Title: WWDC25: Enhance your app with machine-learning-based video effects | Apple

Hello, I'm Makhlouf, an engineer on the video processing team. Video Toolbox is one of the most used frameworks in video applications. It has a rich collection of features intended for many video needs. Starting in macOS 15.4, Video Toolbox was enhanced with VT Frame Processor API. A new set of ML-based video processing algorithms optimized for Apple Silicon. I'm happy to share that this API is now also available in iOS 26. In this video, I'll start by showing the effects currently available with VT Frame Processor API. Then, I'll go over the basic steps to integrate effects into your app. And finally, I'll demonstrate how to implement a few examples for major use cases. VT Frame Processor API offers a variety of effects that cover many usages.
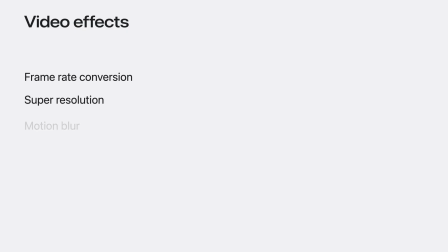(1:11)
Frame rate conversion, super resolution, and motion blur are designed for high-quality video editing. Low-latency frame interpolation and super resolution effects are for applications with real-time processing needs.
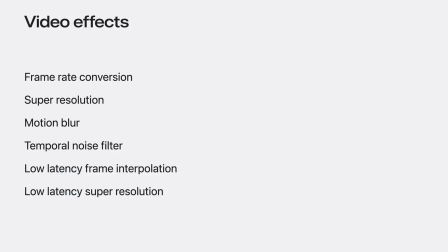(1:28)
Temporal noise filter can be used in both cases. I'll show you the results that you can achieve with these effects.
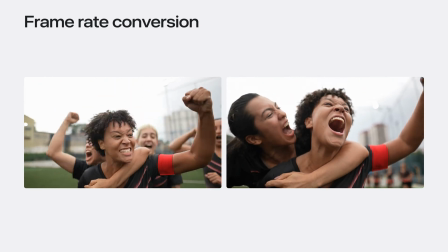(1:36)
Frame rate conversion adjusts the number of frames per second in a clip to match the target FPS.
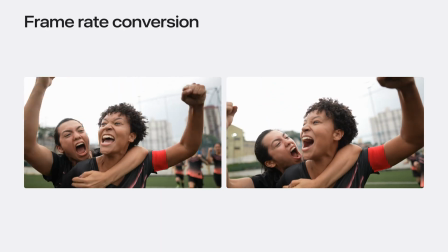(1:43)
It can also be used to create a slow motion effect.
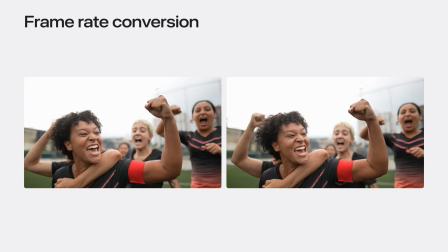(1:47)
On the left side is a video of soccer players celebrating a goal.
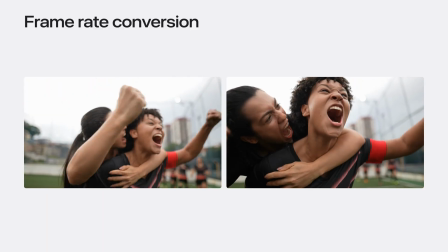(1:53)
On the right side is the same video with the slow-mo effect.
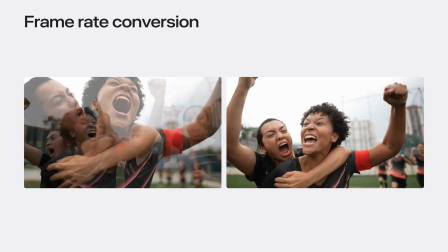(1:57)
By slowing down the action, the video captures the intensity of the celebration and highlights the emotions of the players.
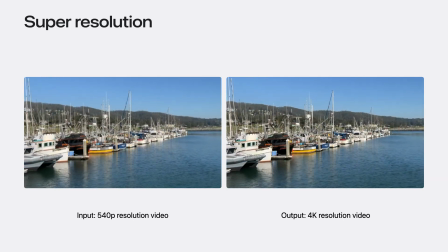(2:06)
Super Resolution Scaler enhances video resolution and restores fine details in old videos,
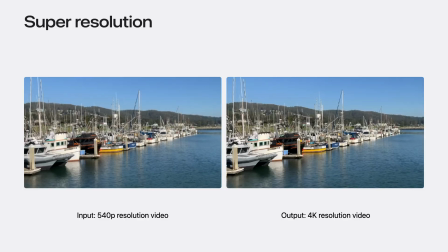(2:14)
making it ideal for applications like photo enhancement and media restoration.
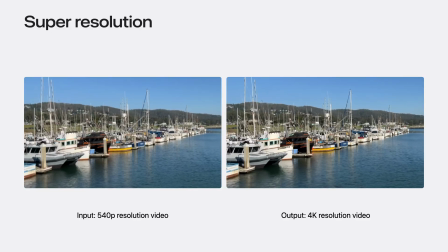(2:19)
In this example, applying the Super Resolution effect enhances the sharpness and clarity of the video,
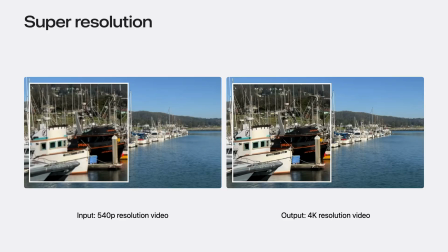(2:27)
making the boats on the right side appear more detailed and less blurry. Two ML models are available for Super Resolution. One for images and the other for videos.
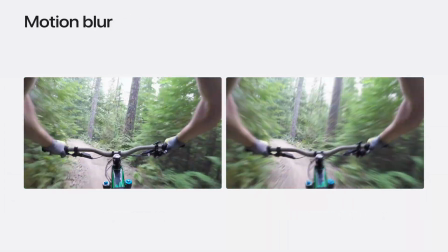(2:40)
Motion blur, a popular feature in filmmaking, is essential for creating natural movements that an audience expects.
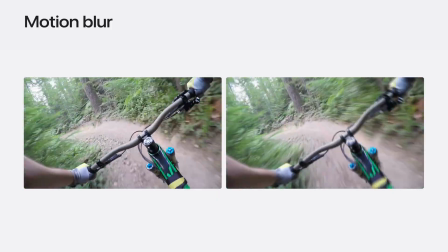(2:49)
It can also be used to create various effects.
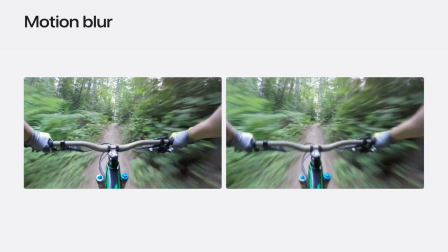(2:52)
In this example, the motion blur effect is applied to the video on the right,
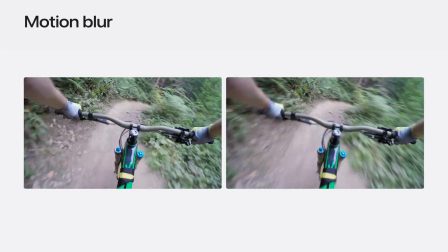(2:58)
making the biker appear to be traveling at a significantly faster pace.
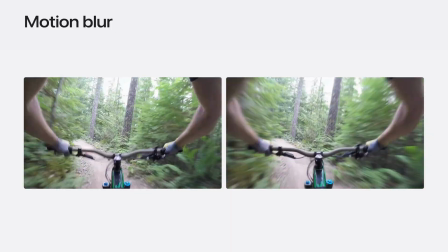(3:04)
Additionally, the effect helps to smooth out the jarring motion on the video on the left, and it is more enjoyable to watch.
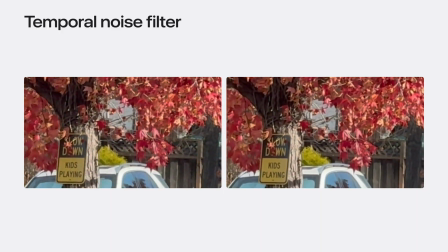(3:13)
Another very helpful effect is temporal noise filtering.
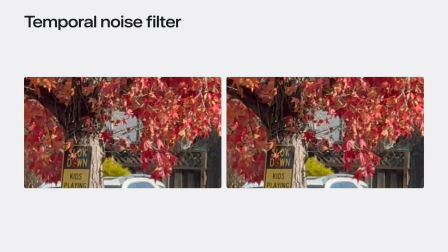(3:17)
It's based on motion estimation utilizing past and future reference frames.
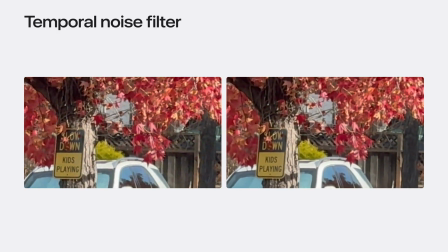(3:23)
It can help smooth out temporal noise and remove artifacts in a video,
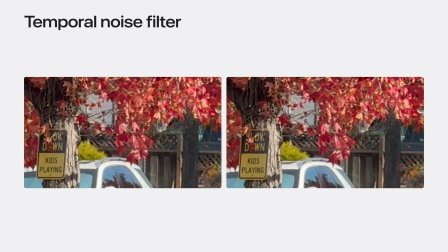(3:29)
making it easier to compress and improving its quality.
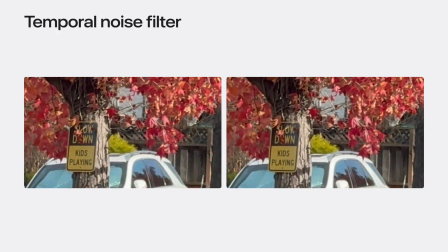(3:33)
On the left, there is a video of a tree with a lot of color noise.
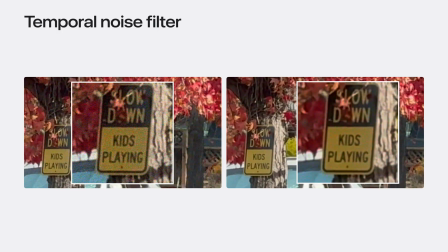(3:38)
After applying the effect, the video on the right is much cleaner, with less noise, especially on the traffic sign.
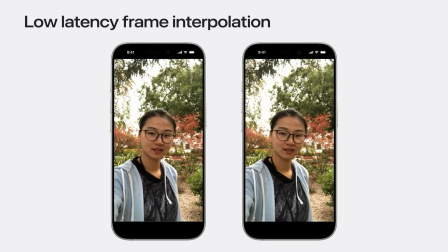(3:47)
The low-latency frame interpolation effect upsamples the frame rate with real-time performance.
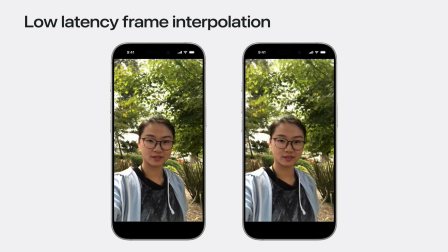(3:55)
Optionally, the resolution can also be upsampled.
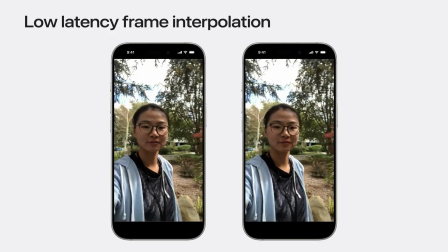(4:00)
On the left side, there is a choppy, low frame rate video of a woman walking and talking to the camera.
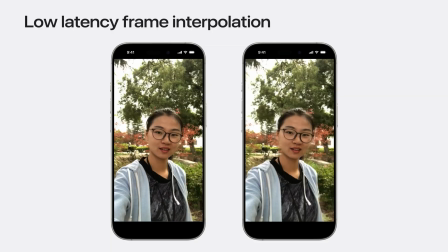(4:07)
The enhanced video on the right is smoother and more pleasant to watch.